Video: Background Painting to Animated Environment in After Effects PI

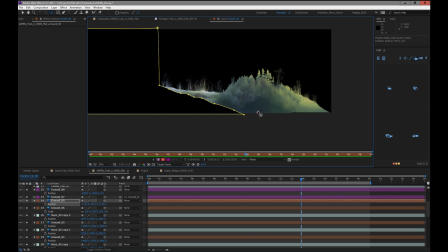(71:45)
It's really quite a small little island of trees. It's possibly not that useful. It might even be better to mask it off like this. We'll just cut into this hill like that. Actually, I'm going to delete this mask. Bonk.
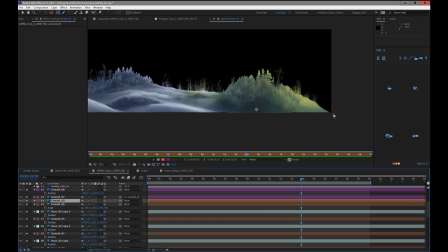(72:05)
Okay, let's delete the mask and make a new one, because we're going to have a whole new piece we can play with, which is kind of fun. Hopefully this isn't too noticeable. A bit hacky, but I'll just feather it off a little bit.
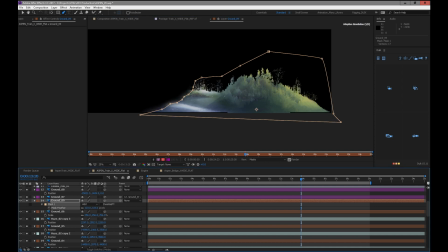(72:24)
Hopefully it won't be too ugly. Just adjust that a bit. And we'll tuck it enough behind something that it won't be too obvious what we've done. You can always use the little feather tool, this little guy here, to adjust some of these. I don't use this thing a ton. Sometimes I use it, but I'm not going to start using it because it kind of get messy for now.
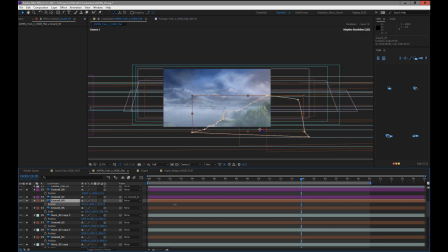(72:46)
Okay. Let's grab this little guy here. I can tuck this somewhere else in behind some of these guys. Maybe it'll help make this transition a little bit less extreme. I'll tip it down.
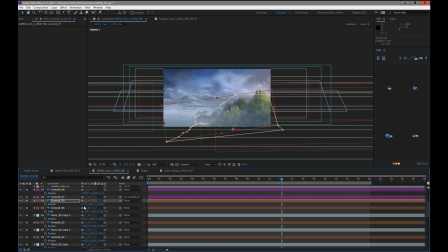(73:00)
Might be nice because it'll feel like there's some sunlight pushing, like coming in between that little crack there, those two darks. Just sort of hinting at what's to come. So I'll also stack a bunch of clouds in there to hide that piece a little bit better.
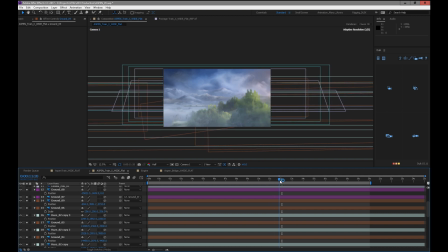(73:18)
So it looks really kind of horrible right now, but it will look better, I promise. Mm-hmm. Okay, and I'm going to just push it in a little bit, see where we're at. This one, and then this, and then we have all the way here. So I might put this one here for now. It may also not be working in our favor because let me just like play with this a bit.
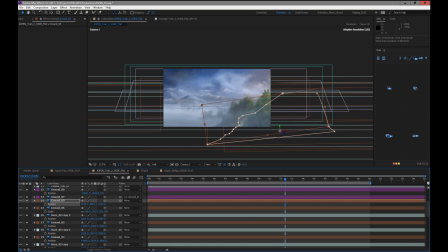(73:44)
I kind of like that weird coldness. I don't know if the little light dash is necessary. It might just be distracting. It might kind of kill the cool design there, or the accidental design that happened.
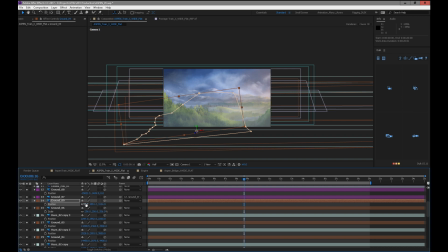(73:58)
Might be better just to put them here, just add some depth in this area, or use it to hide this little snow chunk that's kind of unwarranted. I'm not sure. This comes into that area of sort of redrawing the scene.
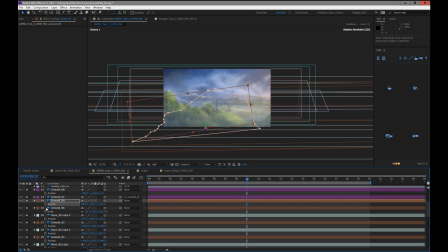(74:14)
I like to maybe keep those bright greens together. That feels better. That kind of feels cool. Don't mind that little snowy chunk down there. We'll see. Cool. So I'm going to have to stop pretty quick here. I'm just going to just fix a couple little things before I go.
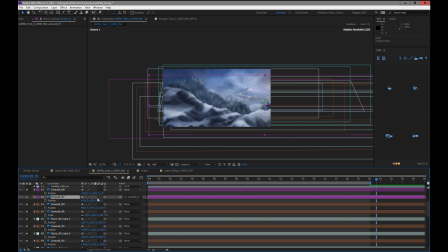(74:35)
Bring this one a little closer. Oh, those are my trees. Actually, I can't move those separately. That's a bad idea. So there's this rocky hill thing, which we can bring in sooner or later because it sort of completes itself nicely.
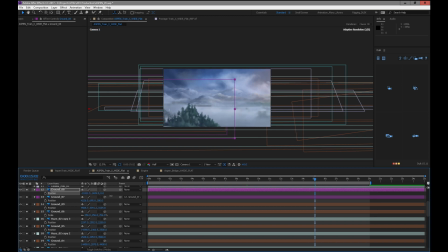(74:49)
Maybe bring it in on this part here a little bit earlier, depending how this break is feeling. Like if it feels good, then I'll bring it in later. But we can bring these down a little bit. Maybe let's just tip this thing.
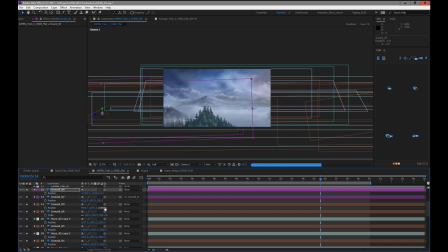(75:09)
I want to get some of the trees in there. Okay, and then I'm going to push these guys a little bit further forward. Cool.
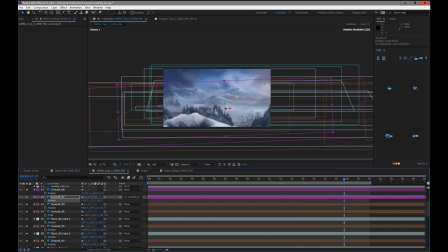(75:25)
And I think because they're pine trees and they repeat all the time anyways, I may put another set of them. Let's unparent them. So I'm just duplicating the ones I had, and I might just like throw them in here somewhere else
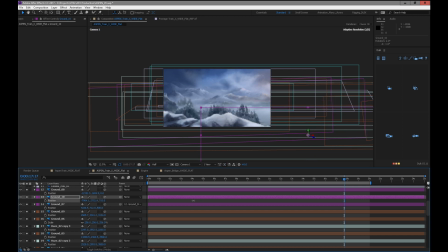(75:43)
just to like fill up that gap and make it feel like a bit like a valley or something. So let's see, right here. So Bring them over. Where are they?